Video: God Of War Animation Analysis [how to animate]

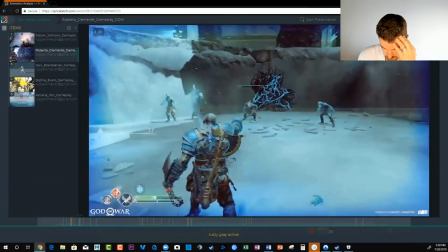37:09 so let's look uh again back at some of these clips here so rhythm when i when i'm talking about rhythm i'm talking about
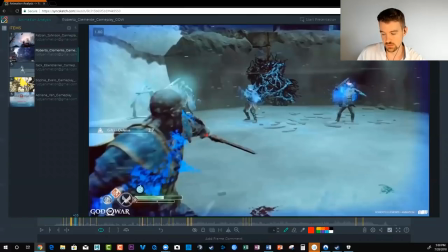37:18 the beats of the attack so it'd be like one hit two hit it could be like one two three it could be one two three four you know and it gives it a nice flow you have a very clear understanding of what what kind of uh feeling you're trying to give your animation right um so here if we watch this
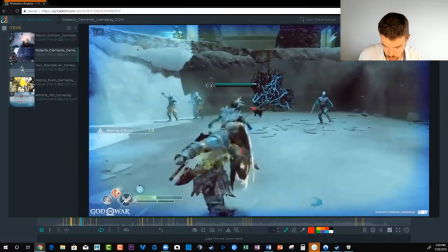37:38 one two you know it's simple simple just two beats but it's cool with the type of move that you have and then
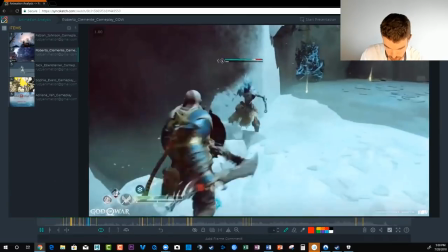37:48 you have something more complicated one two three four five
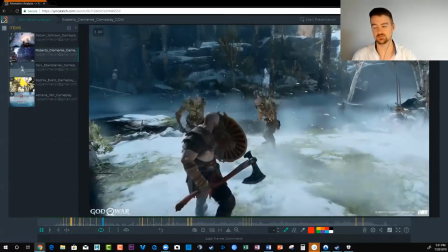37:54 one two three four five you know you have that kind of thing going on it's more complicated,
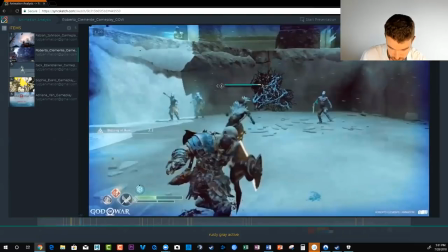38:00 but you can see how you can set your moves together. Not every move has a different tempo to it.
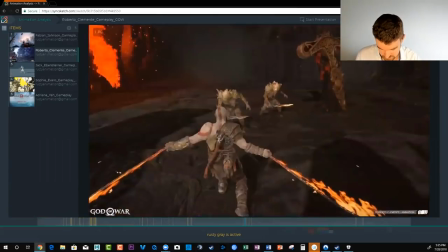38:09 It doesn't take as long. It doesn't last as long, right? This is another cool example, so of
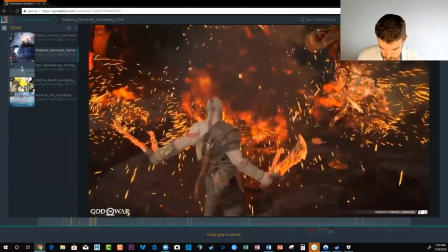38:20 just one cool move, you know.
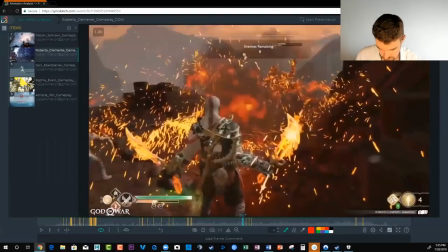38:26 And what I like about it is that
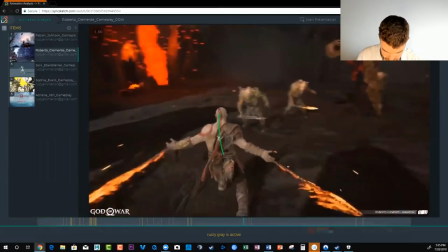38:30 a few things with the mechanics so he's in this hunched over position right and the arms are out
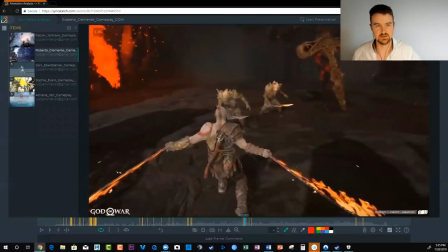38:39 you know the arms are back to get ready to whip this thing uh
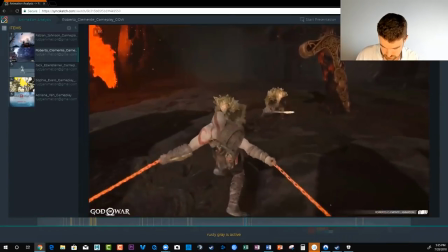38:43 and you can see that there is sliding going on this is the game
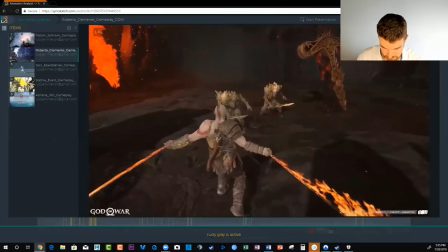38:48 engine thing so um but that's fine normally an antic might do the opposite but he's already in this position he just they just go to a more extreme Roberto here is going to a more extreme pose than this
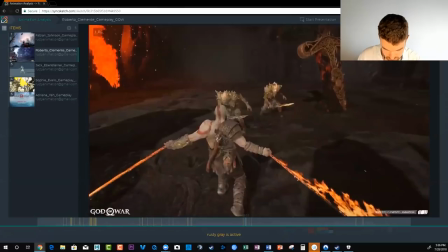39:06 going back so we're really seeing this chain hold here forever we know
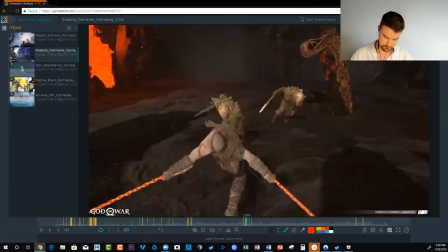39:11 what's coming right we really feel Kratos go put a lot of effort into this this if he's putting all this effort going back that stuff's gonna work forward
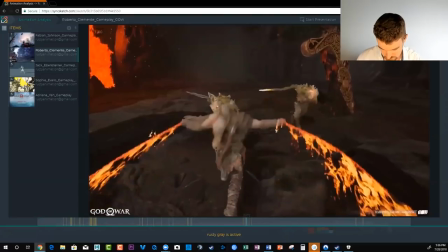39:23 hard so that's exactly what happens we got this nice line of action through here as
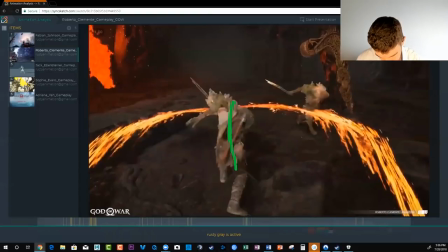39:33 it finishes you know and he's there is this slight change where it's it's doing that kind of shape and it came from this kind of shape so if this was a beginner they wouldn't have that shape change throughout the body to show make it more dynamic
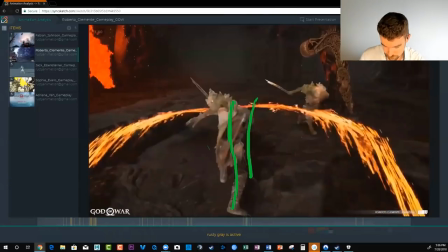39:50 make it more realistic have
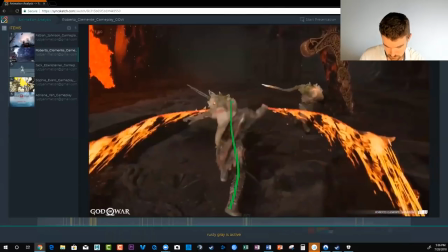39:56 that spine change you know it would be it would be very flat like
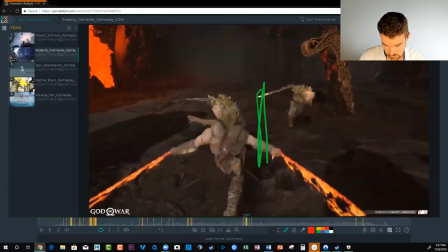40:01 this it would probably just be a lean backwards in this direction only
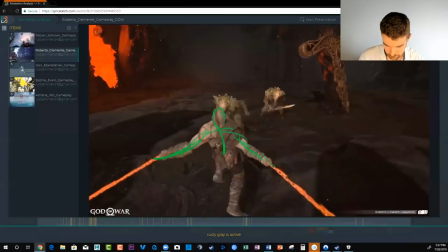40:06 and it would feel very rigid but even though we've got this camera back to
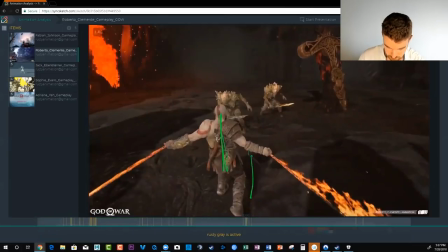40:11 you and this character is kind of doing this move there is some twisting going on here in the body there is some spine shape change side to side right and
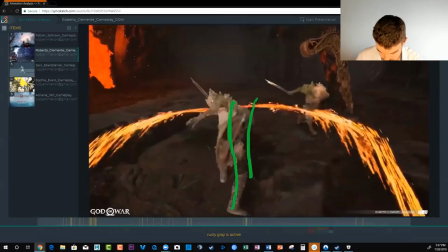40:27 then another cool note here is as he finishes this attack and we got this sweet overlap
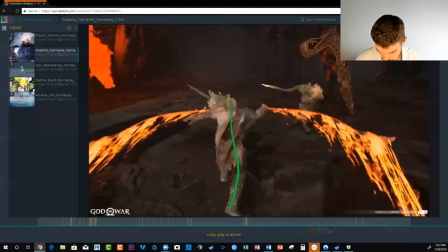40:32 where we get this straight to a bend he
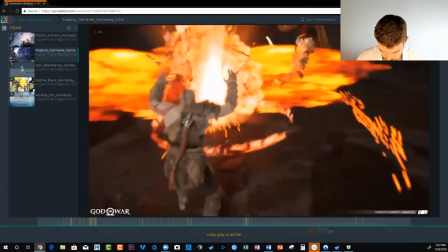40:42 catches the swords after the impacts happen and
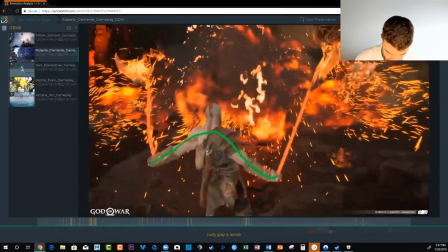40:49 this arm is straighter it's different than this arm this makes it asymmetrical it doesn't make
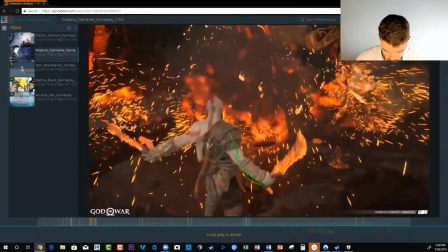40:57 it so robotic you know as he catches it it stays that way this arm is way more relaxed and this is straighter out it's like he's this chain has gone farther than this one so it's easier to catch and this kind of thing would happen in real life and this is kind of asymmetry that you want
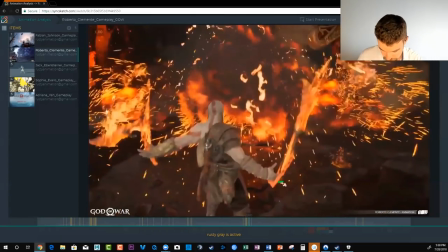41:12 to build into your work to make it feel even more organic and he because this is more relaxed he gets a handle on the sword a
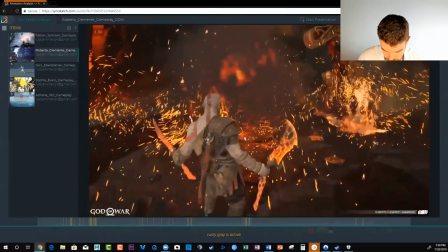41:19 lot easier and this arm has to travel a lot more to get relaxed and get back into an idle pose right it's a
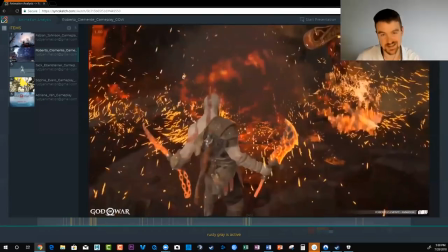41:27 small thing but it makes it just feel so natural and it's not a ton of work he's just kind of working with him on pose and making the most of
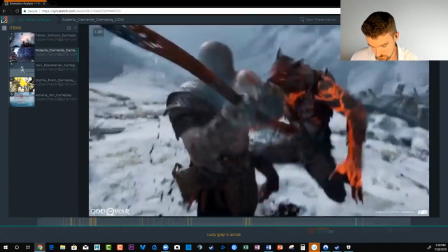41:35 it this is another this is another in-game you've
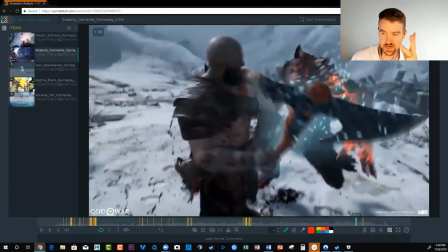41:41 called cinematic thing I can't remember in game if the camera gets locked here you know when you're doing these killing finishing moves but I think they do and so it's kind of like an in-game cinematic and that it's it's it's a bit
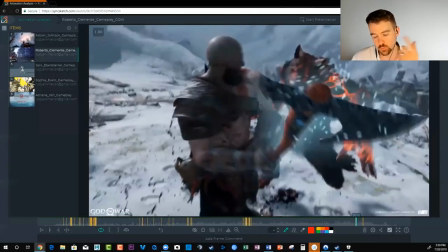41:59 freeform if you don't have to worry about the camera from all angles and then let's play this out first so
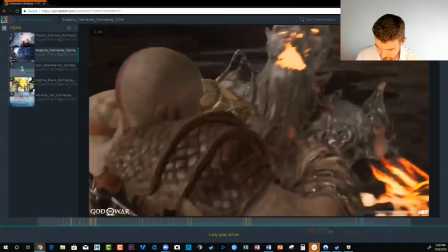42:10 this is another potential demo reel starter or ender if you're planning
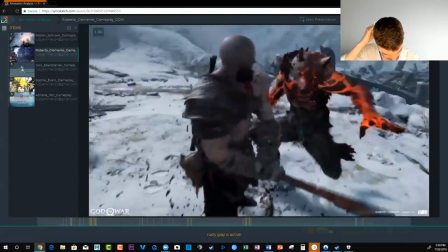42:15 to make a game demo reel this would be an epic shot to have in here
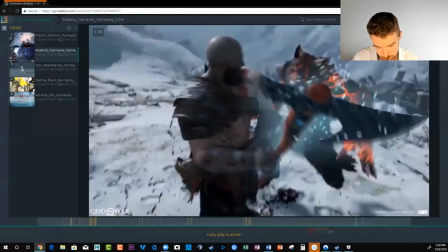42:21 again brutal but that's got a war
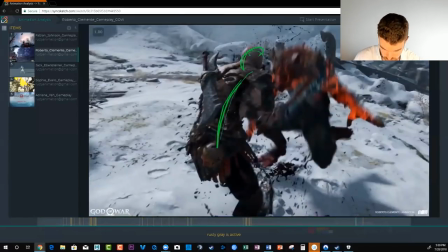42:25 um so we got this curled in shape go
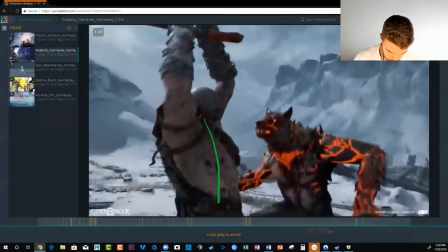42:30 into a wind up reversing the body here
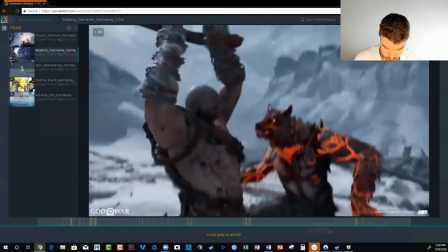42:38 going up high as well for the antic arm straight now right helps
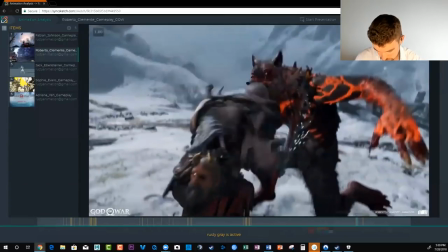42:45 to carry through the impact look at the spacing change and
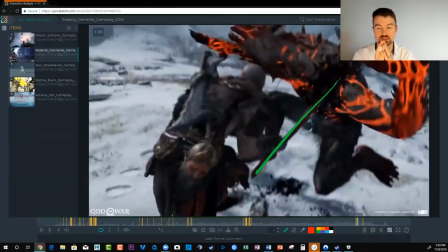42:53 then it gets lodged in there that's a very cool choice i I mean, if you're animating this, you have to think about it. Maybe in a studio, maybe in this studio when they're working on this, they tell, you know, they tell the animator, they say, hey, you know, we want the axe to get lodged from the character.
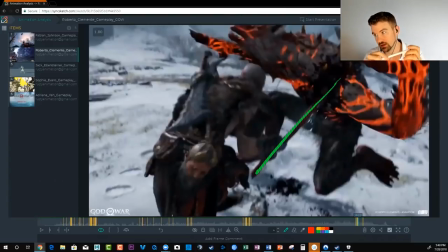43:10 But if you think of that on your own when you're making a demo reel, you know, it makes the piece so much more creative. It makes the piece so much more interesting when you're thinking about wedging an axe into a character and having them split, you know, and then having it get stuck there. so that's what makes this piece really cool
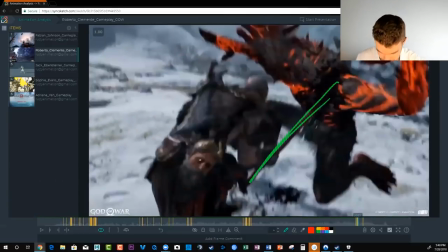43:28 as well so it's kind of like the the troll deal where the axe gets wedged
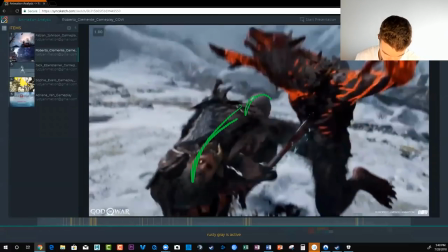43:34 he's hunched over again with the shape change from this
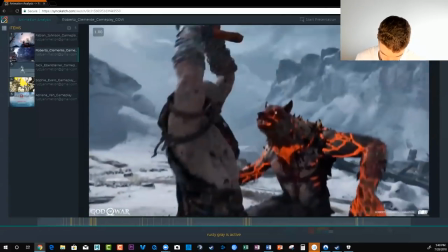43:39 and also note
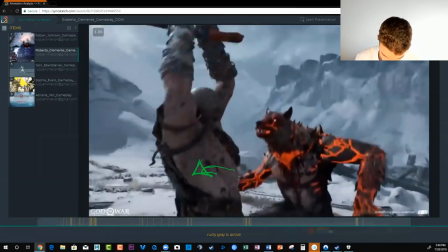43:44 that the chest twisted towards camera to open him up towards camera so we could see his
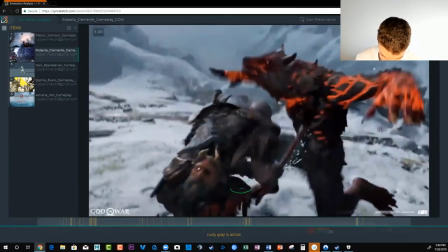43:49 face and then it twisted away so these are the little things that most people don't put into their work that makes it organic and
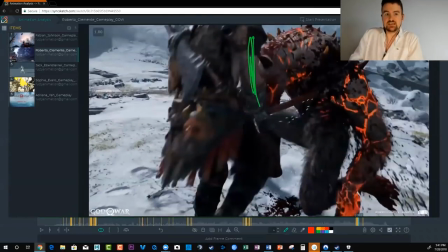43:59 then when he needs to get this out right he's got to straighten out the arm to kind of give it a yank he's he's coming up he's
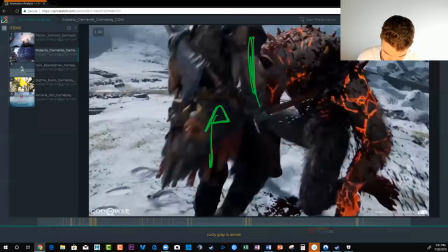44:07 coming up to give it a pull and we know that it's wedged in there and that he's levering on it because that axe is moving as
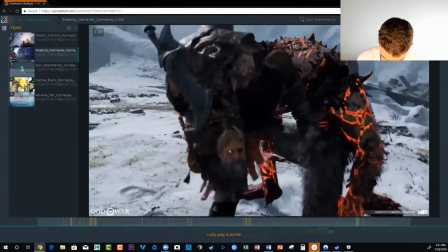44:14 well so he goes up goes to put his foot onto the guy to really kick him off the axe, you know?
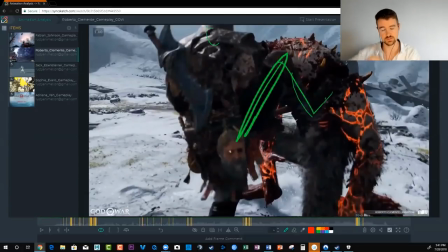44:22 This makes it cool as well, because he could just do it all with the arms. You could decide as an animation that it's just going to be an arm thing. But no, they say maybe the coolest thing, the coolest option here is to have him put his foot on the werewolf here and kick him loose from the axe.
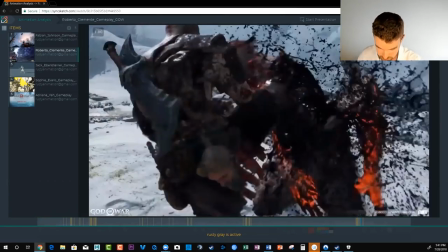44:42 I think it's really gory. And then it's also a decision to say, okay it's gonna still stay in there and i have to kick him again